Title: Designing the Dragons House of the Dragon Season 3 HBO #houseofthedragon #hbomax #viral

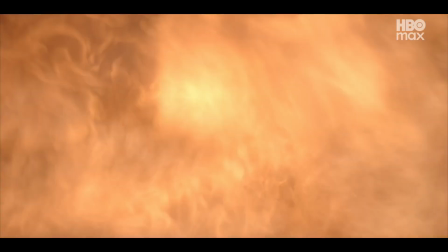when you have so many dragons that encapsulate this story, each one has to feel different.
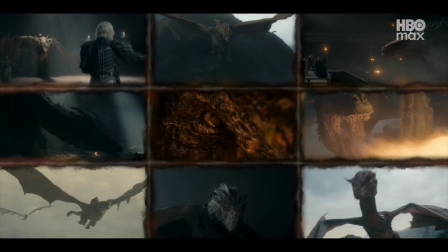And that comes down to the visual effects team working at their very best. Tom and Dottie come fully prepared.
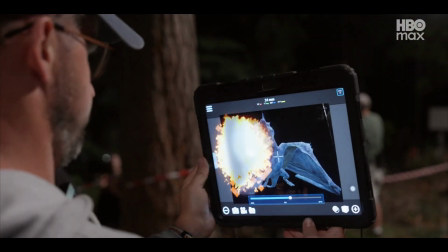They have all the tools, they've done all the prep work. Everything's really stepped up season to season.
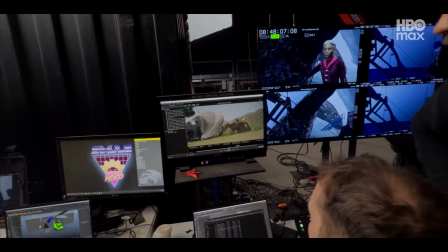You can see the actual character of the dragon really come to life.
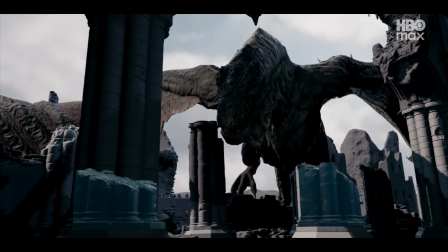And if you believe that character and that performance, then it all becomes much more real.
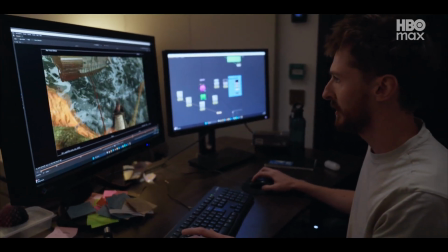With each season, we look at it and we try and improve what we did on the previous one.
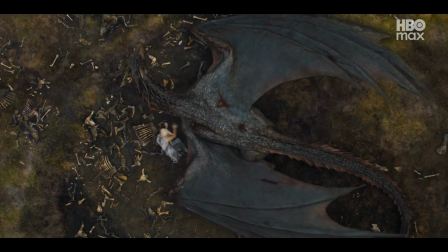I mean, we're building on the work that was done in Game of Thrones. Sheepstealer was unique in the sense it was the first wild dragon that we introduced in the show. Sheepstealer has a very prominent role on the season, and we got to have a lot of fun with him.
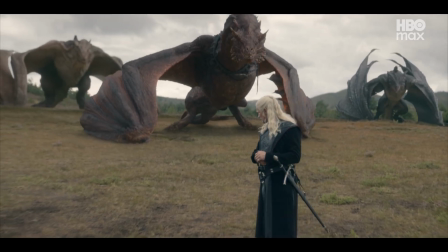Whereas all the other dragons feel like these sculptures, these works of art, Sheepstealer feels like something that was hatched in a volcano. Which he was.
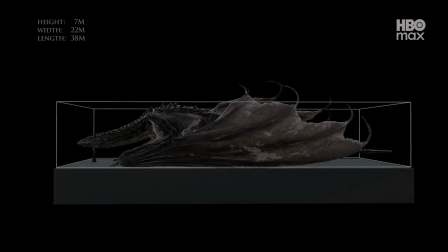So Sheepstealer is introduced at the end of season 2, but really becomes a fully fleshed out character this season.
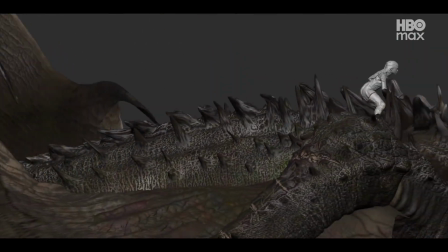Ryan wanted him to feel particularly wild, so he's very horny and scaly.
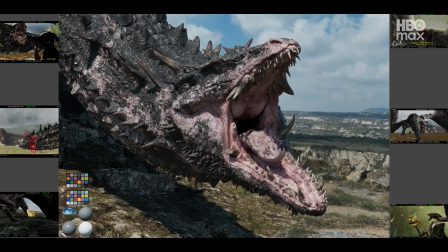He has vitiligo, so he's got these white patches all over his skin. He's got a slightly disfigured jaw with a massive underbite.
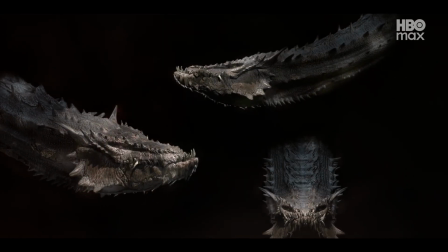I mean, he's almost like one of those kind of deep sea creatures.
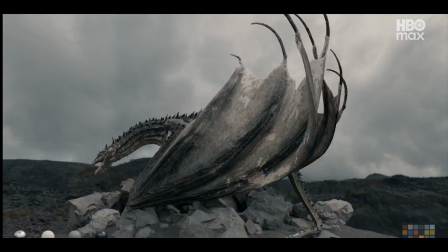The challenge with a character like this is you develop this look, but then to give him an emotional range, like not just have him be the grumpy character that you might associate with that look.
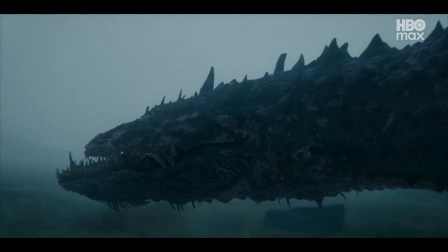Is he a villain? Is he a hero?
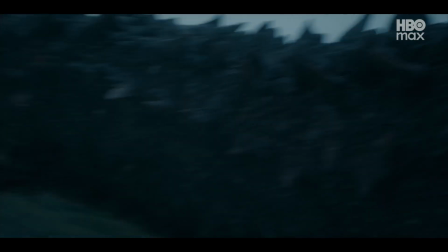We're not quite sure, as with a lot of characters on our show, but with all the danger that comes with him, you still want to kind of build some kind of empathy with him.
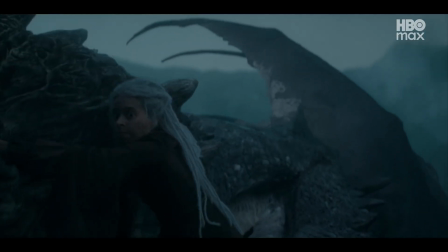It's a wild dragon, so there was no saddle. We had to be really cognitive of the fact that we had needed to get a human being on top of that dragon, but we wanted this spiky, really unwelcoming back.
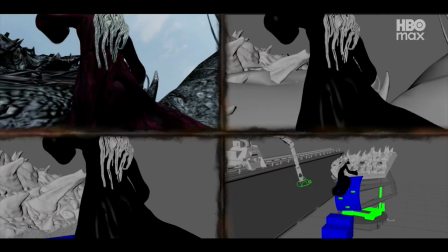After completing the dragon design, we posed Rhaena on the back,
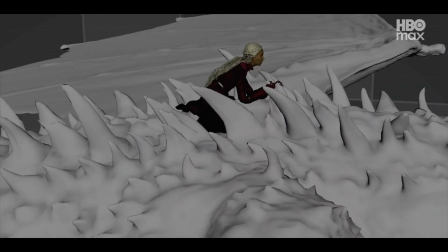adjusting some of the spikes so that there would be a not too obvious but convenient lessening of spikes where she could sit and spikes she could hold on to.
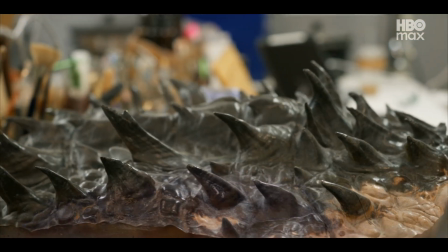And then we built a 3D model of what that piece would look like and gave that to Waldo.
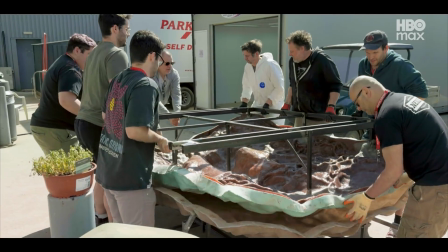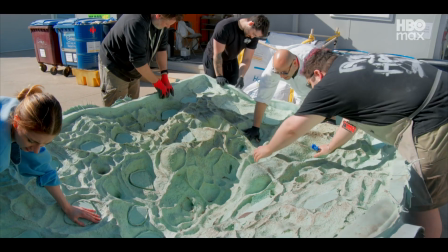I worked with Waldo and his team. We talked about the issues that I had had with seeing a bareback dragon rider and how do we make that credible and believable. So Sheepstealer took us about 3 months.
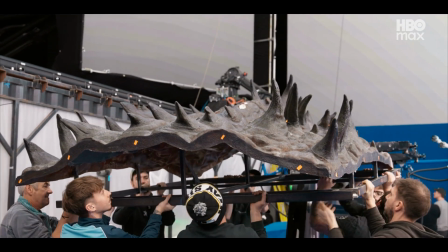The buck is usually a saddle that the actor sits on, but because there's no saddle on Sheepstealer,
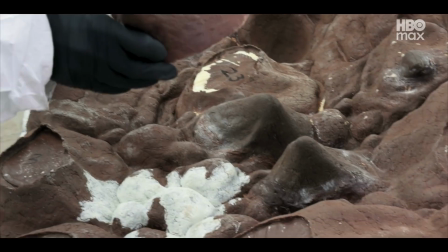we had to make a whole section of his back with all the horns and everything to hold on to,
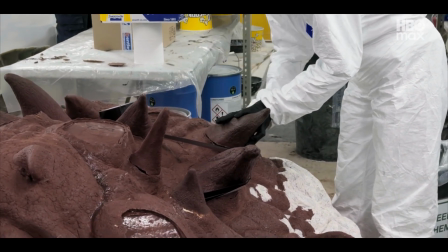which was a bit of a challenge because it's quite a big piece that she has to climb on. They want to see Rhaena mounting and dismounting,
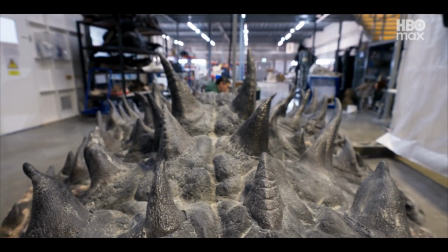so we had to have a big enough area for her to actually interact with all the horns that are on the back of Sheepstealer, and then a couple to hang on to while she's riding.
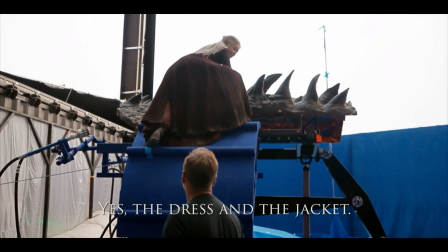This with the dress, isn't it? Yes, the dress and jacket. Yeah. So then...
Oh my God. So this is the thing, right? The buck is the best kept secret on set.
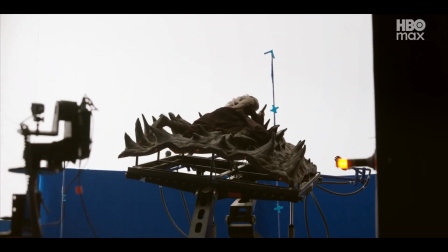And also because I hadn't seen one before, I sort of assumed everyone's looked like mine.
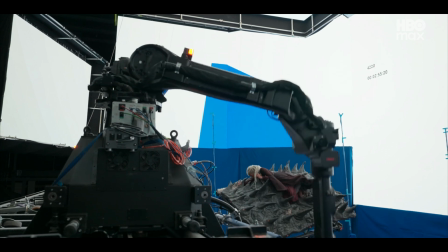They don't. It just feels as real as it could. So props to our team for doing that.
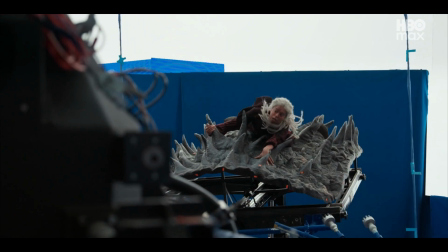We have an idea of what the dragon is through this process, like with the designers, and then we have the script that tells us what's happening with the dragon, and then the actors come on board,
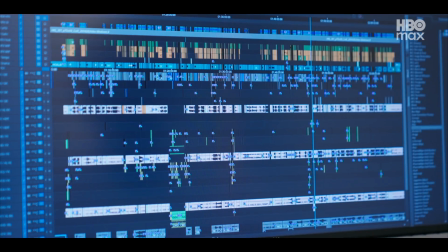but it's not really until we see the dragon in the edit and we see the performance and how that performance of the actor kind of bounces to the dragon,
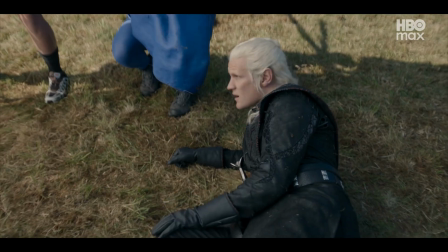that the actual character of the dragon really comes to life. And there's a lot of faith from the cast as well. Like, you know, they're like, this is going to work, right? It's like, yeah, it's going to work. It's going to work.
Sheepstealer's there.
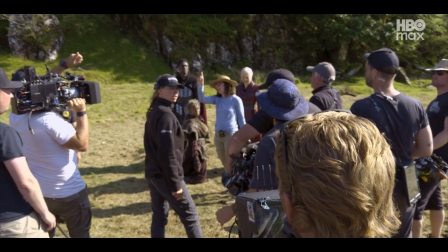Yep. Sea smoke. Sea smoke. It's ahead. Yeah. And Here, where is Cyrex is over.
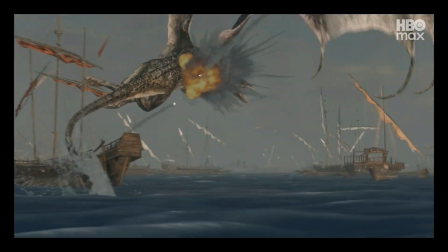Yeah.
It's really great to see how the integration works in post-production because that entire section of the dragon is real.
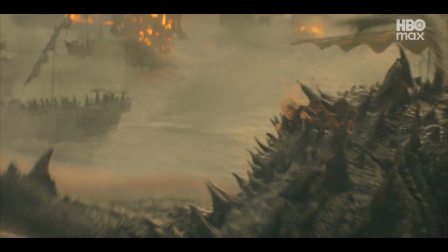Phoebe is sitting between vertebrae in this little natural nest on the back of the dragon. It really does sell the idea of Rhaena has claimed an entirely different kind of dragon to all the ones we're used to seeing in this show.
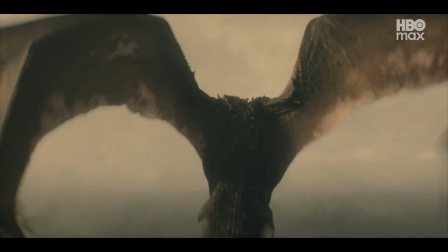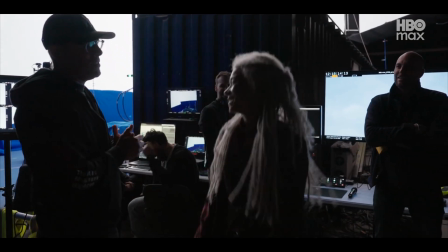More of this, please. Yeah. Please, thanks. Thanks, guys. It was lovely. Thank you so much.
Cesarion is Darren's dragon, the Blue Queen.
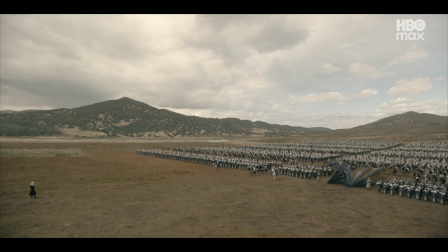She's a juvenile dragon, very stately and reserved. She's one of the smallest dragons in Westeros, but she's very beautiful,
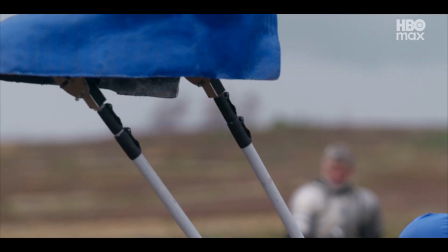and Darren's very fond of her as she's a reminder of King's Landing,
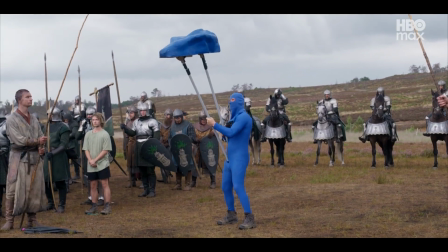but also just one of the only kind of intimate relationships he has, aside from Ormond and Gwaine.
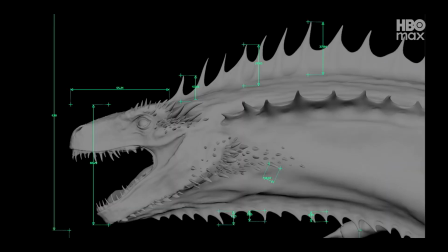The visual effects department showed me some amazing artwork to get a sense of how large the creature is, what the creature looked like.
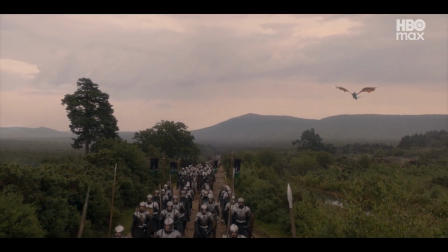We saw Tessarion right at the end of season 2.
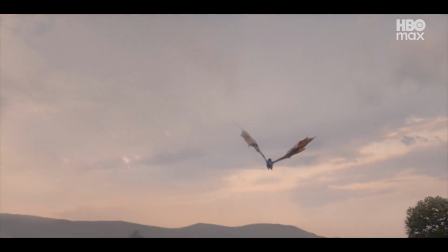What distinguishes Tessarion from the others is mainly the color palette.
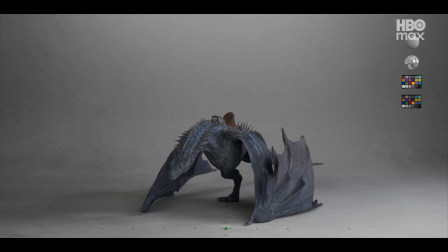It's always tricky with very strong, vivid colors like cobalt blue and copper to make them feel real. It's basically just trying to find something that reads as those colors,
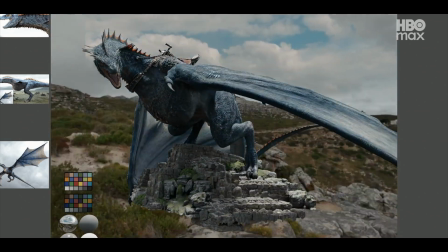but also maybe just blends in a little bit more naturally to the environment.
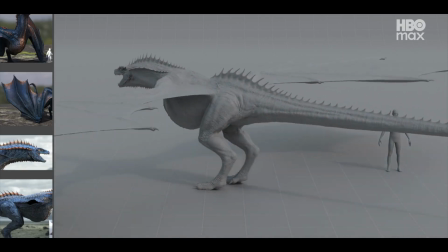I think it's always easier to sell as being photoreal, very vivid colors like this on smaller creatures.
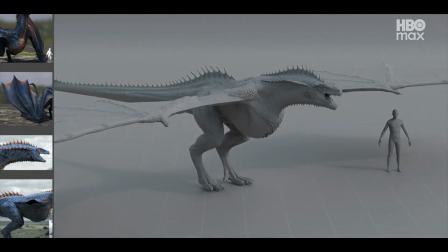The bigger they get, the trickier it is to believe that kind of a color palette just from our relationship with nature.
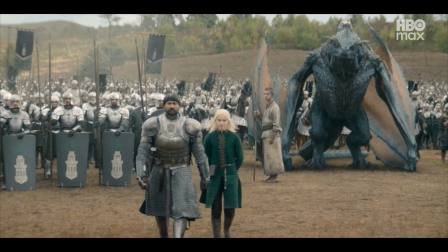It's very important that we present something to the audience that they relate to from how they imagined it,
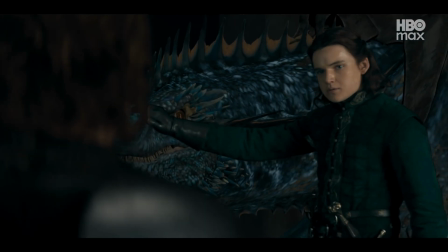from a description like the Blue Queen from the lore. She is fairly docile.
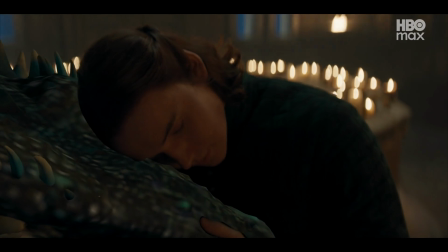She's still finding herself as a juvenile adolescent dragon.
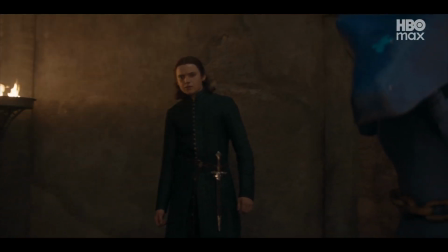We introduce her as being curious and inquisitive like you'd expect a juvenile to be, but then in a certain moment, in a certain scene, you can just have it flip and you see the real nature of a dragon and what they can do.
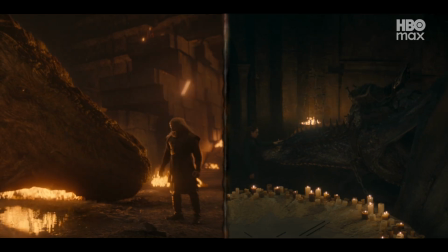She is undoubtedly smaller than Silverwing, Vermithor, and Caraxes are, but she's a dragon. She's a nuclear weapon in her own right, and I think will have a great role to play in this story.
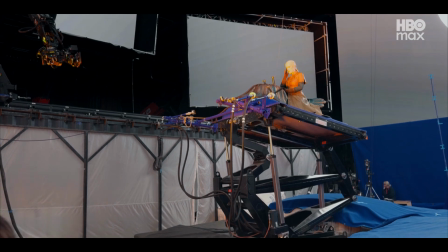Ready and action.
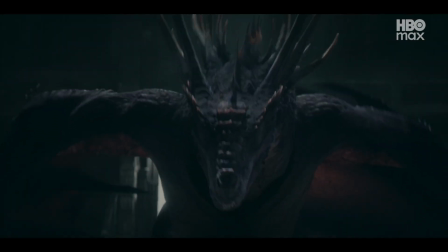We know Dreamfire exists. I mean, she's been mentioned in the show and certainly exists in the lore of the show.
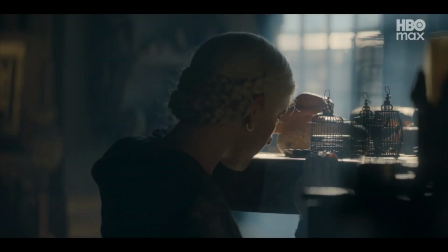She lives in the dragon pit. She's Helena's dragon. Helena can connect with creatures and animals.
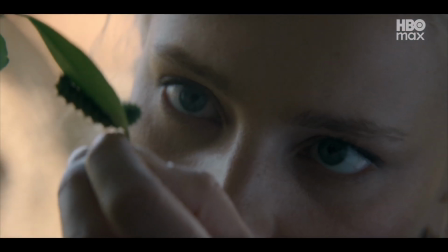If we think of Dreamfire as just like a huge bug, it's like such a nice thing that she gets to like almost be held by something rather than always fiddling with these tiny little things. There's like a big one that can kind of hug her back. Too sad.
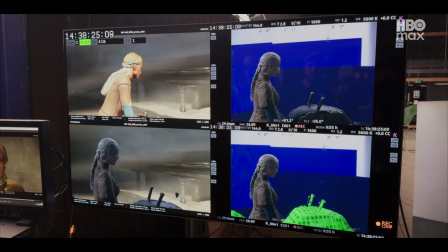Dreamfire plays a big role in the series and certainly in the history of the Targaryens, so we did want to tease the dragon's existence.
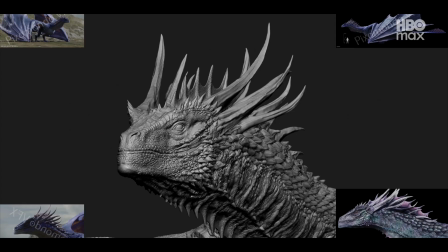So this is Dreamfire, and it's the first time we've seen this dragon in our show.
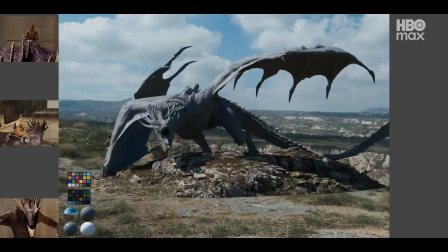It's always great to bring a new dragon to the screen. She is kind of a regal dragon.
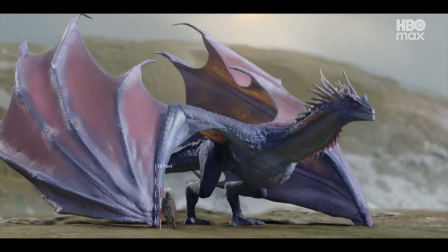She's pink, purple, which is a tricky thing to kind of make look photoreal.
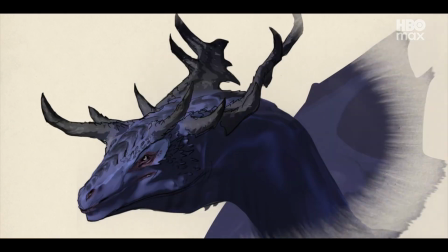So these are just kind of sketch developments of Dreamfire.
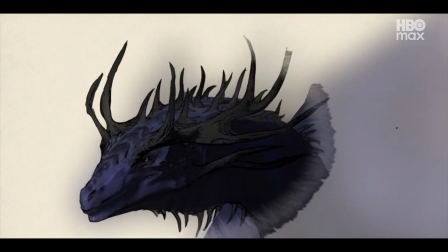So we're starting to work with the horns, you know, trying to make her feel a little bit different.
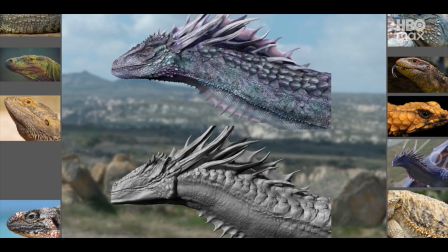This is the jaw progression, figuring out whether like a more prominent jutting jaw would be interesting, but ultimately we ended up with something a bit more graceful.
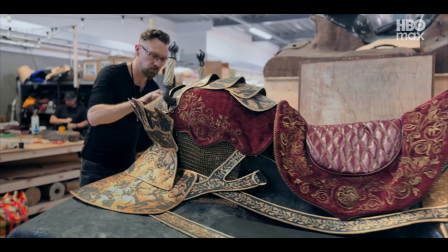The dragon saddles really ground dragon riding in a great way.
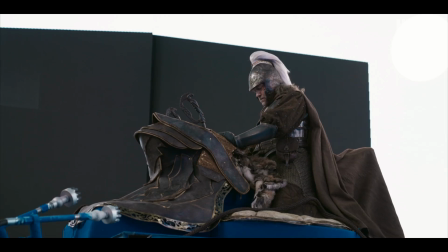Putting the real saddle form between the rider and the dragon really helps sell that fantasy to the audience.
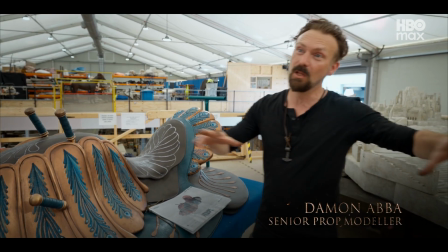So this is a bit different to all the other saddles. If you sort of look, a lot of them have a feel, and you can sort of see which families and where they come from.
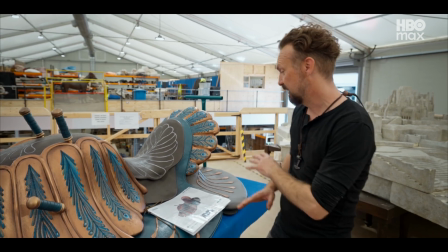This is Dreamfire from a dream sequence, and as you can see, the artwork is much more vibrant.
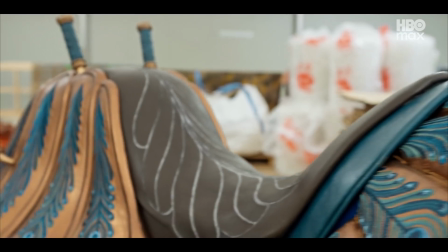It's moth/butterfly-esque in some ways.